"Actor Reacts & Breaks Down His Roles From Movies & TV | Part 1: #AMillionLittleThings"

So after the submission process, the casting directors have their short list of people that they want to see as the character, and then your agent sends you what are called sides. Sides is an excerpt of a scene from the episode or from the movie and these are the sides that you use To serve as the scene that you auditioned for so let's jump in.
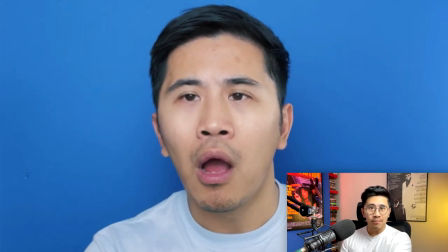4:21 Oh my god, you're Connor Monroe So the first thing there is that they changed the name Connor Monroe changed to Camden Lamarue Oh my god,
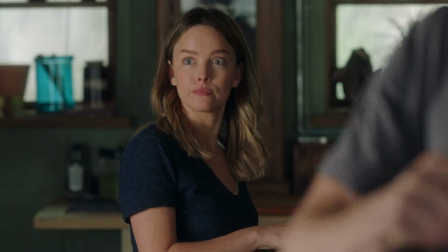4:31 you're Camden Lamarue Hey,
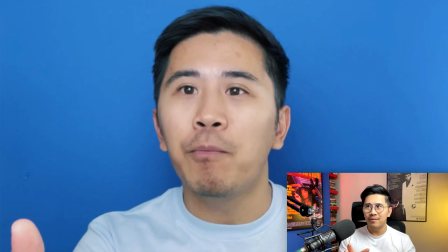4:33 and as we watch this I mean There's a lot of improv moments in which I've kind of inserted bits of dialogue.
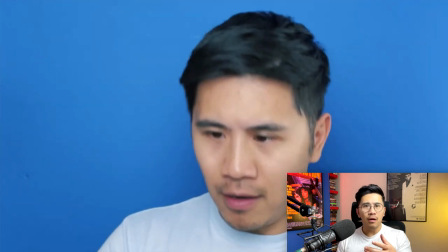4:41 Sometimes the lines are obviously important, but to add a little bit in there to pepper it with that energy, I think is what got me to roll that energy.
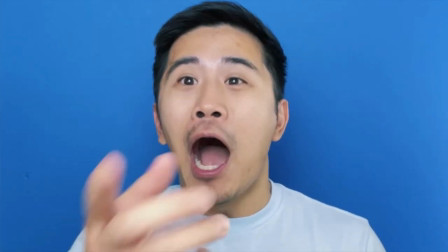4:52 Oh my god. Dude, he's so funny too. I'm your biggest fan. I'm your biggest fan.
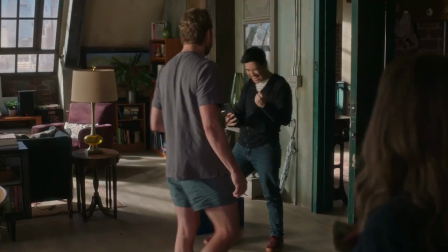4:58 Do you mind if I take a selfie? Can I get a selfie? Yes. It's on video.
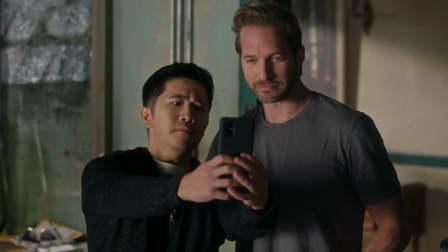5:05 Maybe you can give a shout out to my roommate Damien. He's an even bigger fan of you than I am. Oh, it's on video. While we're here, can you give a shout out to my roommate Damien?
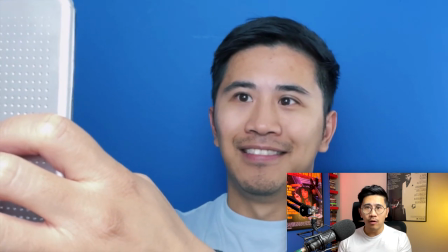5:13 He loves you even more than I do.
I'm filming on my phone. Otherwise, I would have used my real phone as a prop.
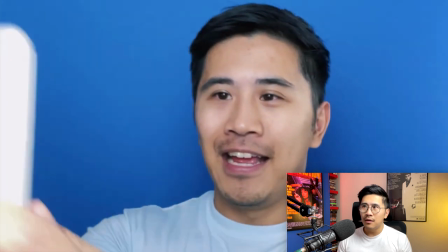5:17 Dude, that is wicked awesome.
So I used a hard drive there. Now it's just a matter of getting the selfie. A lot of actors, I think, would have turned away from the camera to take the selfie, but I decided to keep everything straight on so that the casting director or whoever's watching the tape gets to see my face for as long as possible.
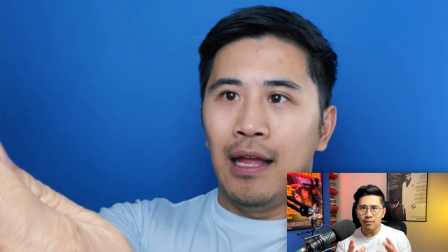5:35 And that's more of a technique that I've learned in acting class is you need to make sure your face is seen for as long as possible. Especially if it's a short scene like this one, the casting director wants to see your face. And even on the day, you turn around, you do all that fun stuff, but you don't get to do that when you do the audition.
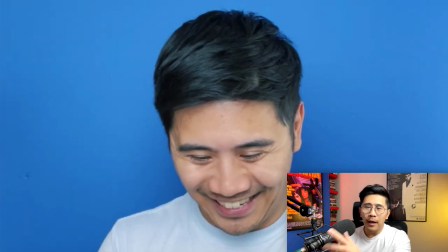5:52 He's not going to believe this.
And so I improv that last little bit. And it's just to button the scene to give it a little bit more life so the scene doesn't just abruptly stop. It was a short audition piece. I did it literally in 15 minutes. It was only like four or five lines, obviously, and that's what got me the gig. Truthfully, this is not something that happens all the time. I'm not saying that it's super easy. Put it on tape, you get the role. That's not really how it works. I do like seven of these a week. I've done hundreds of these since the beginning of 2020, and I've landed three roles. so rejection is very key with being a working and struggling actor so if you're an actor i hope that this gave you insight if you liked the video please give it a thumbs up share it with your other actor friends or even if it's a friend that wants to get into acting i hope you enjoyed the video and i will see you on set